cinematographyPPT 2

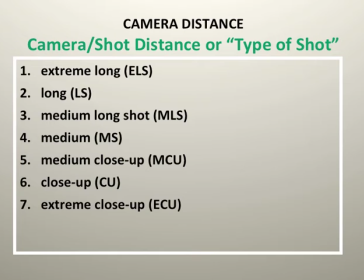[12:23]
Types of shots we're going to talk about are the extreme long shot, the long shot, a medium long shot, a medium shot, a medium close-up shot, a close-up, and finally the extreme close-up. You may be familiar with a few of these terms, but first let's start talking about the extreme long shot.
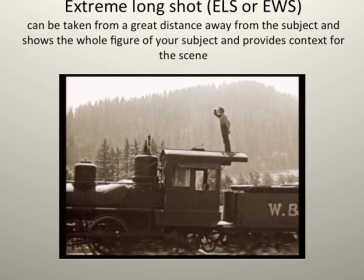[12:42]
An extreme long shot, sometimes referred to as extreme wide shot, either is correct, but for our purposes, I'm going to just keep it at extreme long shot. The ELS is an abbreviation you'll see in notes, on script notes, things like that.
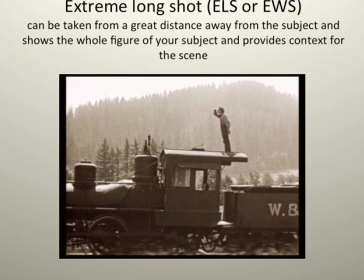[13:03]
An extreme long shot can be taken from a great distance, and I'm talking up to quarter, third, half mile away from the subject, and essentially shows the whole figure of your subject and provides context for the scene.
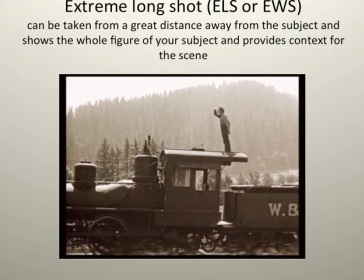[13:15]
This comes from a still from The Great Train Robbery, and as you can see, you have your subject, the guy standing on the train, but you're also provided like the scene around it, in a mountainous situation with a train and the guy standing on top of it,
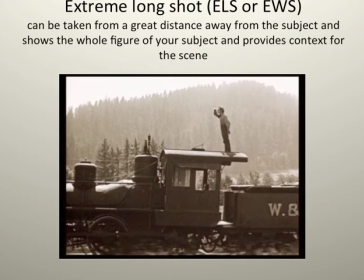[13:32]
looking out, trying to see what's ahead. So it's providing you, the viewer, with some context for the scene.
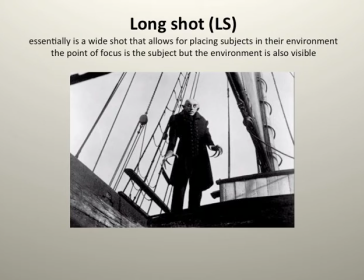[13:40]
Next, we have a long shot. A long shot is essentially a wide shot that it allows for the placing of your subject, your actors, in their environment. The point of focus is your subject. As you see, this is a still from Nosferatu.
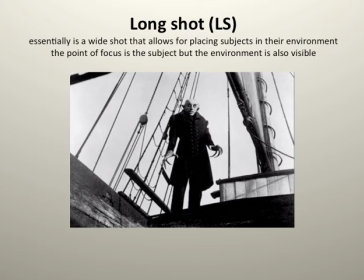[13:57]
And as you can see, Nosferatu is center frame. He is the focus. He is the subject. He is our focal point. But the environment is also somewhat visible behind him. So you get an idea of where he's at, but he's taking up the majority of your eye line of where you're looking in the long shot.
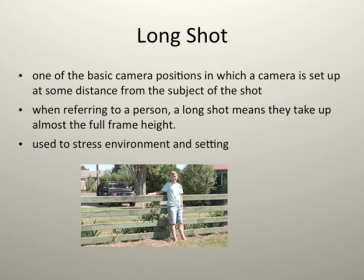[14:17]
A long shot is one of the basic camera positions in which a camera is set up at some distance from the subject of the shot. And when referring to a person, a long shot means they take up almost the full frame height. You can see this in the example below. If you see the boy leaning against the fence railing there,
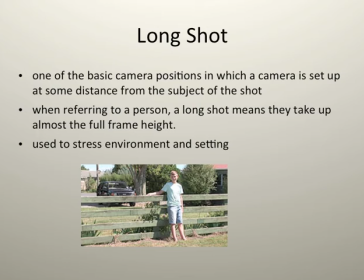[14:36]
height-wise in the frame, he is taking up in the foreground the majority of that full frame height. And this is used to, again, stress environment and setting. You get an idea that, oh, he's probably like at his home. He's standing in front of his fence. There's a house in the background with a car.
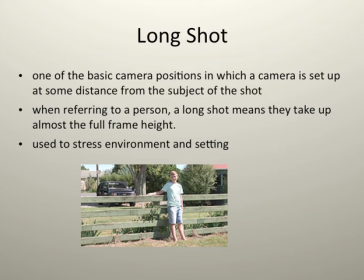[14:54]
But he is where your eye tends to focus, like, because he's in full frame height.
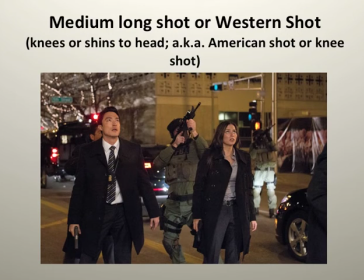[15:01]
Next, we have one of my favorite shots, the medium long shot, which is also known as the Western shot. It can also be referred to in industry slang terms as knees to head, or the American shot.
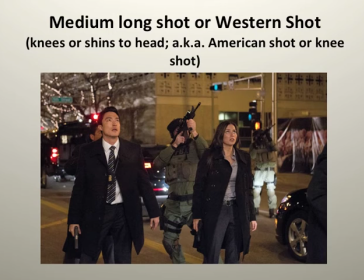[15:16]
Take a look just for a minute and look at the three actors in this scene. What does it say that we're talking about a medium long shot or Western shot? Especially look specifically knee to head level.
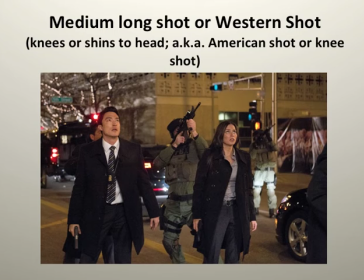[15:33]
You can see all three actors shot from the knees above to their head.
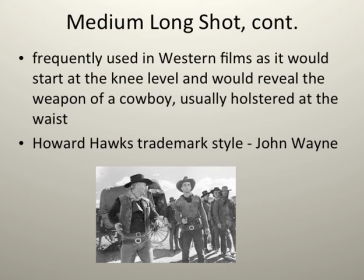[15:41]
The medium long shot, Western shot, got its name as a Western shot because it was frequently used in Western films as it would start at knee level and could feature talent, feature actors from the knees up, and would ultimately,
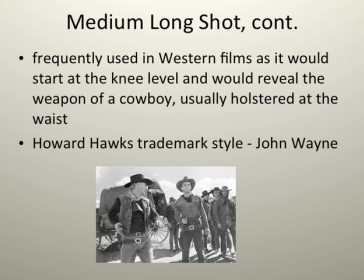[16:00]
stumbling over my words here, and would ultimately reveal the weapon of our hero, the cowboy. It was usually holstered right at the waist. So this is an example of Howard Hawks' trademark style, featuring John Wayne.
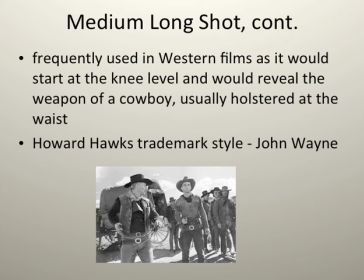[16:15]
As you can see, the camera, like the frame, right begins at the knee and goes as you look up, you see the entire like knee to head area is in focus, and you see that weapon at the waist.